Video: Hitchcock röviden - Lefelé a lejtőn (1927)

Nézzük meg együtt Hitchcock Lefelé a lejtőn című filmjét. Van egy főiskolás srác, meg a haverja,
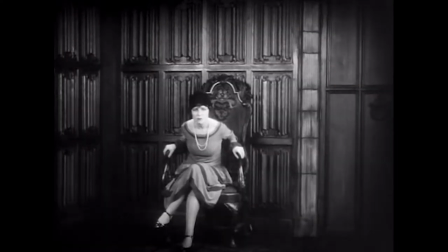táncikálnak egy csajjal, aki megvádolja a srácot valami durvával, akit erre kicsapnak a suliból.
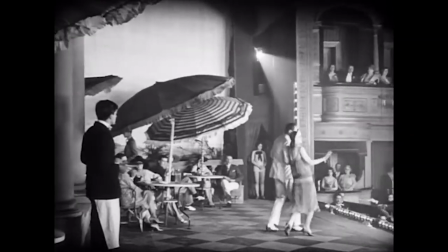Otthonról is megpattan, munkába áll egy színháznál, hirtelen örökre egy csomó pénzt,
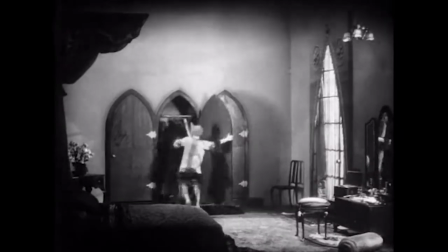elveszi a primadonnát, de az átveri, ezután gigolónak áll, de nem jön be neki a meló.
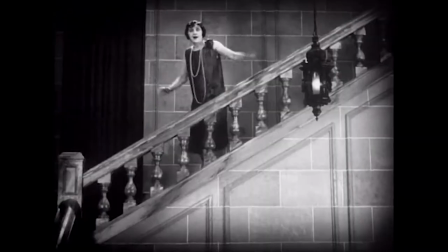Aztán már nagyon a végét járja, széttrippeli az agyát, valahogy hazakeveredik, és visszamegy focizni a főiskolára.
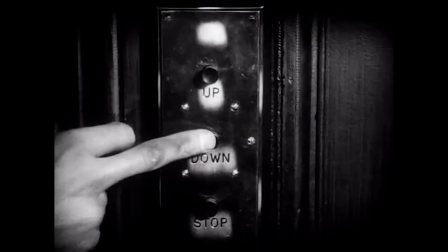Hát ez tényleg egy lejtmenet. Hitchcock ezt egy csomószor vizuálisan is illusztrálja, például a csávó lefelé megy a lifttel,
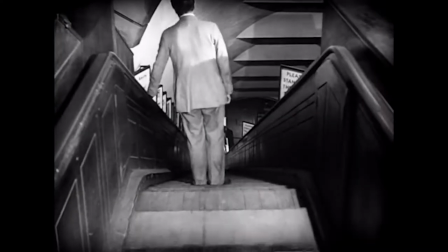lefelé megy a mozgó lépcsőn, egyébként ezt imádom, ezt a mozgó lépcsőt, ott a falabokat. Frakban, nyakkendőben és cilinderben rendezte meg, mert egyenesen egy színházi premiérről érkezett az éjszaka lezárt metróba. A liftes jelenetet pedig megbánta később, aztán nagyon direktnek érezte. Ugye a mester korai filmjei ezek mind néma filmek, és a zenét azt nem ő pakolta alá. Most ez alatt egy olyan zene van, amivel egyszerűen képtelenség meghallgatni. Úgyhogy mindenkinek ajánlom azt a módszert, hogy vegye le a hangerőt, és tegyen valami teljesen más. Talán én Trent Mollert hallgattam. Hitchcock ennek a filmnek a forgatókönyvét egyáltalán nem szerette, úgyhogy én szerintem inkább arra helyezte a hangsúlyt, hogy gyakoroljon. Hogy hova tegye a kamerát, hogyan dolgozzon fel egy-egy jelenetet. Inkább a sztorival volt az a probléma, hogy a drámát ezt nem nagyon lehetett érezni.
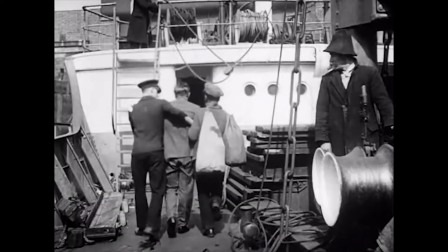Főszereplőnek egyre rosszabb és rosszabb és rosszabb lett, és kész.
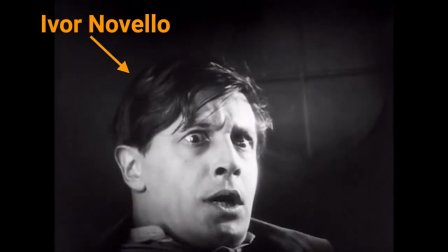A főszereplő, aki egyébként az író, mert hogy ő írta, eredetileg ez egy színpadi darab volt, és abból adaptálták filmre.
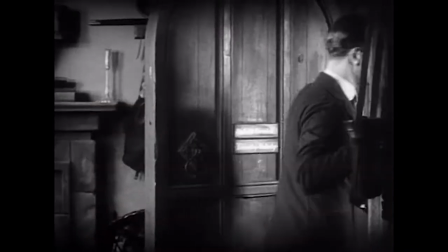Sőt, a kezdeti vetítéseken, ennél a résznél leállították a vetítést, széthúzták a függönyt,
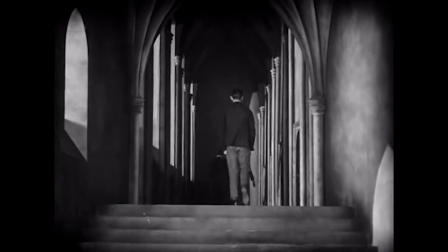és belépett a két fiú, és lejátszottak egy komplett jelenetet élőben a közönségnek. Utána levonultak a színpadra, és folytatódott a film. Ezt az újítást annyira nem vette át a filmipar. Hitchcock szerintem kitalálta, hogy minél kevesebb feliratot helyezzen el a filmbe, hogy mindent inkább képeken vagy cselekvésen keresztül mutasson meg.
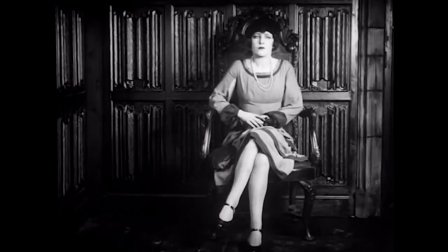Éppen ezért problémás nekem a kiinduló konfliktus, hogy nem tudom, hogy a lány mivel is vádolta meg őket.
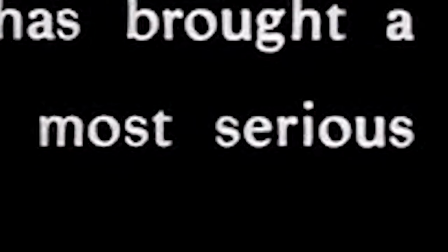Hogy teherbe ejtették, vagy hogy loptak tőle. A hány elemzés, annyi értelmezés.
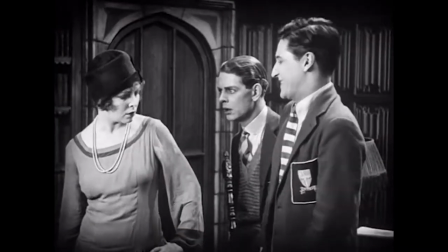Hitchcock maga azt mondja, hogy lopásról volt szó, és a főszereplő fiú magára vállalta a tettet a társa helyett.
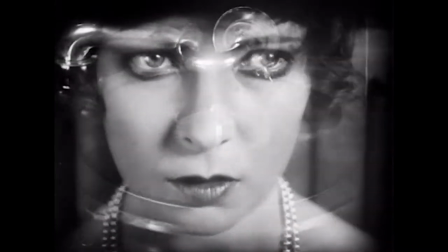Egyébként a lánynak a motivációja az nekem nem nagyon értelmezhető,
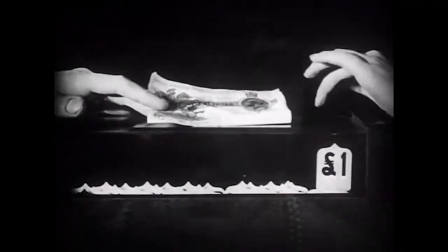és ez inkább rendezői hiba, mint írói, úgyhogy ez egy fekete pont a mesternek.
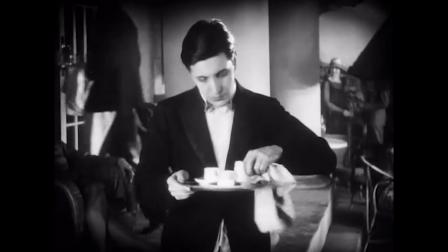De azért nézzünk egy piros pontot, ennek a jelenetnek az elején a csávóról azt hiszük, hogy pincérnek állt, és aztán odébb megy a kamera, és kiderül, hogy színpadon van, és ez a szerepe. Ezt a point egyébként a Drive-ban is ellőtték pár éve. Abban az időben az álomjeleneteket mindig homályos, életlen képekkel ábrázolták.
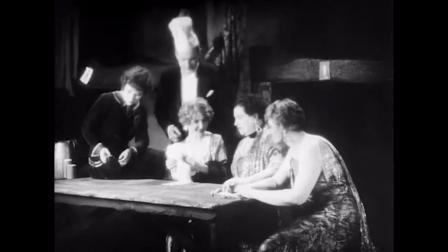Na most itt Hitchcock teljesen direkt úgy csinálta, hogy minden tűéles legyen, és oda tette a fiú múltjából az egyes szereplőket, és innen tudjuk, hogy az egész egy látomás. Van itt a filmben egy szereplő, aki mellett nem mehetek el szó nélkül, egy transvestita.
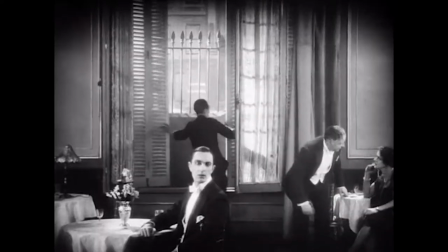Sokáig nem veszi észre, hogy bűnronda, aztán elhúzzák a függönyt, és akkor hirtelen rájön ugyanabban a fényben, hogy jé.
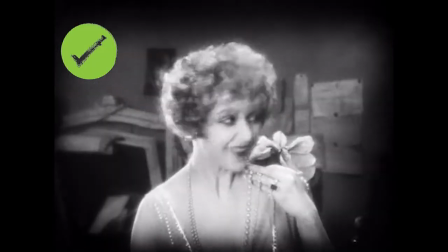A filmben volt fontos lépcső, volt esőáztatta ablak, de vetköző nő az most kimaradt.
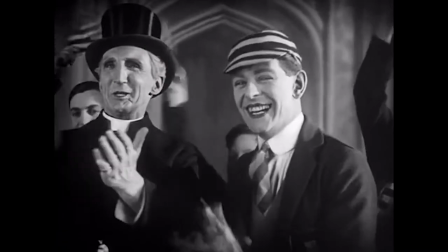Végül mutatok pár szép képet, itt van ez a zebra csíkos világítás, vagy a kiruzsozott szájú fiú, de a legjobb az a fejjel lefelé kép. Ezt én is lopni fogom, sőt Hitchcock is lopta saját magától, és az első kommentelő, aki megírja, hogy melyik filmében lopta, az kap egy csokit.